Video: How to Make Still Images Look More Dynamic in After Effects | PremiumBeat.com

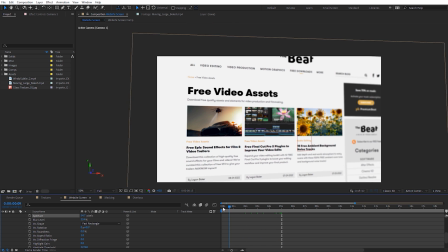And I like where that ends, but again, if we leave that there, it's gonna basically be out of focus and then come into focus there like that.
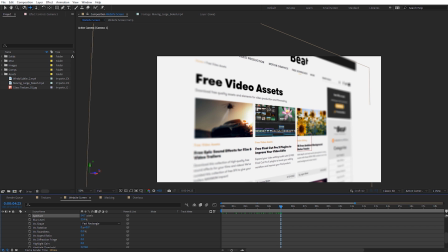And again, like I said, if we need to adjust the camera, I'm just gonna move this just so you guys can see this, but if I need to move the camera, I can move it.
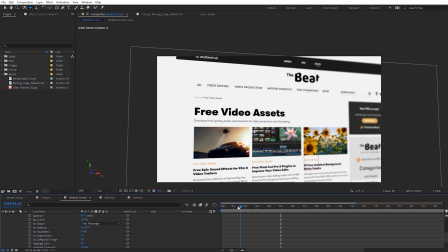Maybe move it up and over a little bit here. And it's still gonna be linked to that null object, so we're not really messing up our entire animation when we
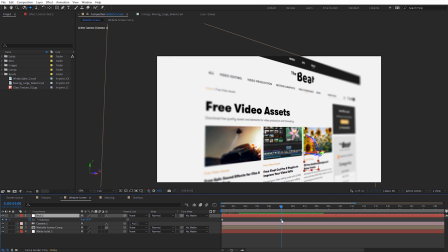do that. That's why I like doing this method like this. And just to smooth things over on the keyframes here, I'm gonna select that last keyframe on our null object animation. I'm gonna hit F9 to make it easy ease. Let's jump over into the graph editor. I'm just gonna pull this handle all the way over and it'll kind of give us a nice kind of quick, smooth animation there on that. So we can go ahead and RAM preview this. Take a look and see what this looks like.
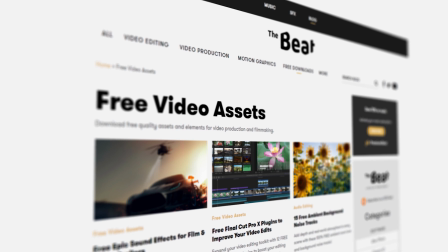And again, this works really well for websites or any other screens you need to be showing on screen. Now, one thing I do wanna mention is we have a freebie over on our free downloads on PremiumBeat,
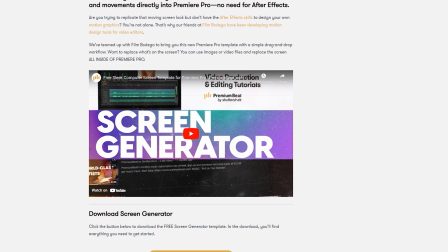and it's for a computer screen template for Premiere Pro. It's essentially a MoGurt file, and it does some really cool screen animations, very similar to this one, and they're very easy to set up.
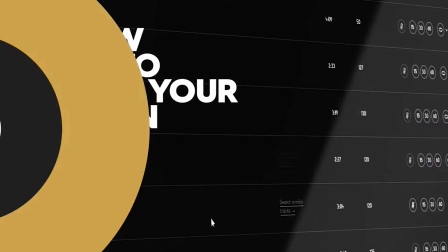We have a full tutorial on that as well. So I will link that on the blog post also. So make sure you guys check that out if you're doing a lot of screen style animations like this one.
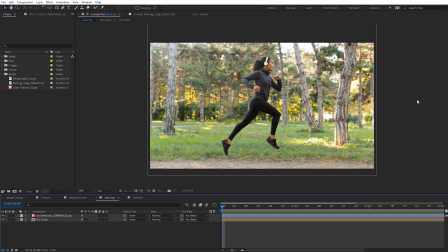Now, another way you guys can make your images more dynamic is by masking out different objects in your images.
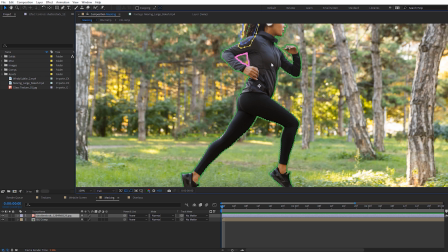So you can see here, I've got this image of a runner. If I select it, you can actually see I've went through and manually masked out everything around this runner.
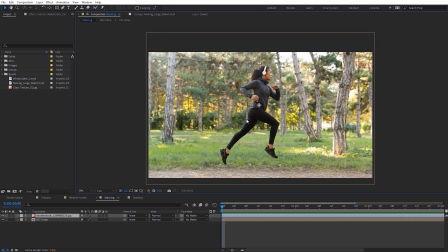And what that's gonna do is now I have an independent layer that I can now kind of keyframe this from everything else on the image. So we can do different movements with this. So in this case, what I might do is kind of a punch in where I'm kind of subtly scaling in on this image, or I might wanna keyframe the runner kind of moving in slow motion like that.
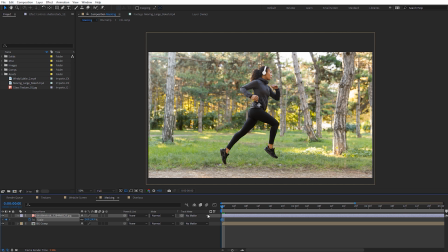But what I'm gonna do here is I'm gonna hit S for scale. And let's go ahead and just scale this up over time a little bit here. Zoom back out on the timeline. And we'll just scale this up a little bit.
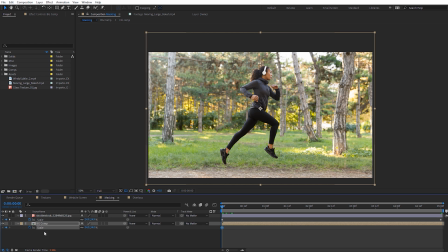And if we come back over here, we'll do the same thing on the background. We want to do it a little bit slower rate because it's kind of gonna be like the background's further in the distance. And now we can kind of see what this looks like if we RAM preview this. As you can see, so it's just kind of focusing in more on the runner.
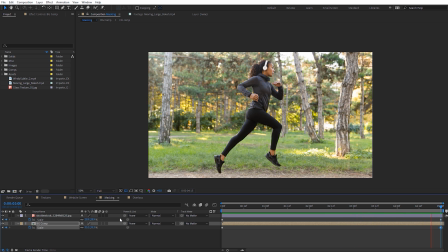We're getting a little bit of movement with the background. I want to punch that up a little bit more. But you can kind of see how that works. And that's a nice way you can make images more dynamic as well, doing something like this. I didn't want to show you guys the entire mask out process. Obviously, it's a lengthy and tedious thing to do, depending on what you're working with. But another thing I could do here is with the position, we'll go ahead and select that.
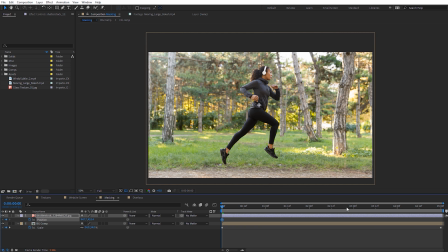And I could keyframe that as well, just a little bit. As you can see there. And another popular thing that you will see a lot of times with stuff like this is they will make the background like black and white and kind of allowing you to focus more in on the subject.
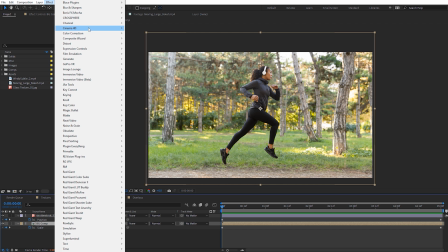So I can just select the background comp there, go over to effect. And let's come down to color correction, and quick way to make something black and white is just using the tint effect.
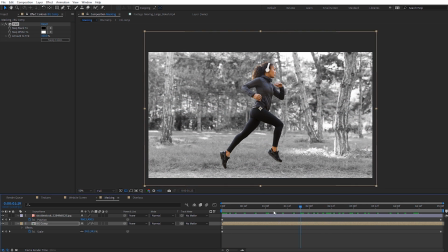And now you can see how we've done that here. And so that's another way you can kind of make things stand out just by masking them out, doing different effects like that, scaling effects.
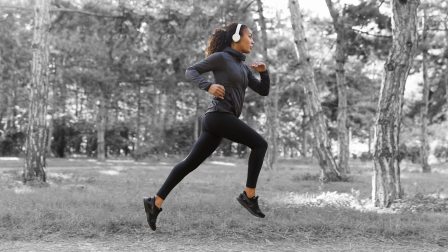Again, the idea here is just to make your image more dynamic so you're not just showing a flat still image on screen all the time.
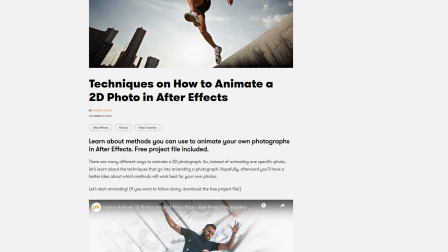Now, if you guys want more tips on animating a 2D photograph like this one, especially with mask and using the puppet tool, we have a full tutorial on that as well.
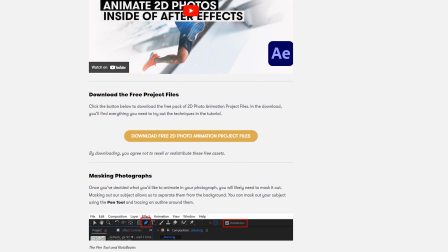And I go really in depth on different things there for how to animate and mask out objects.
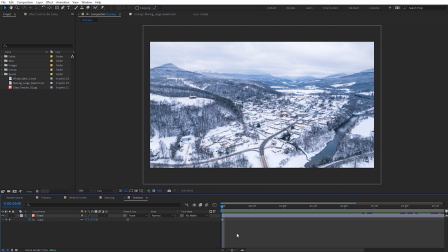I will link to that one on the blog post as well. Finally, guys, the last way I wanna show you to make images more dynamic is super easy, and that's gonna be using overlays over images. I do this all the time, it's very popular. Definitely can make a still image look more dynamic, and actually can almost make it look more like a video clip.
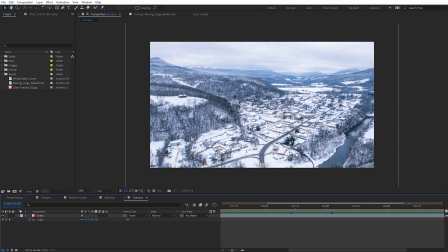So I've got a shot here of this snowy town, and I've just got it scaling up just a little bit here, kind of your typical punch-in move.
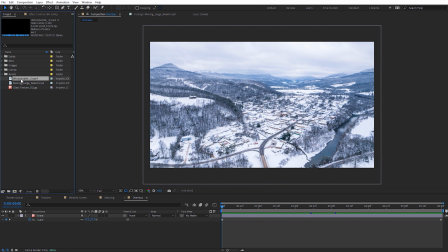And what I'm gonna do is I've got some snow overlay. I'm just gonna drop this over.
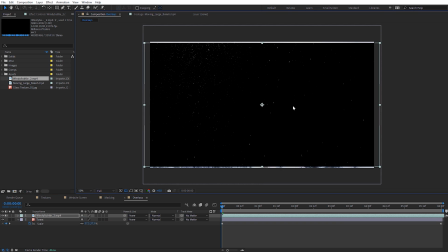This is a freebie from PremiumBeat. I'm gonna scale this down a little bit. And so we can kind of see this snow drift here. It's from one of the snow freebie packs we've got. And I will scale that up just a touch.
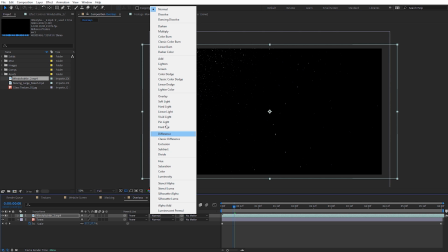Now let's go ahead and set this to be a screen blending mode since it's over a black background.
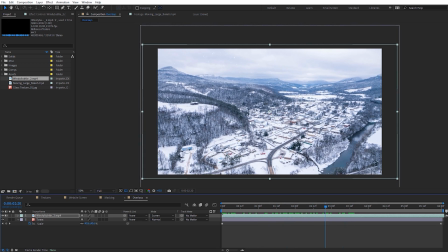It may be a little difficult to see because of the snow with the compression of the tutorial, but you can see if I zoom in here, we can see some of that snow drifting around.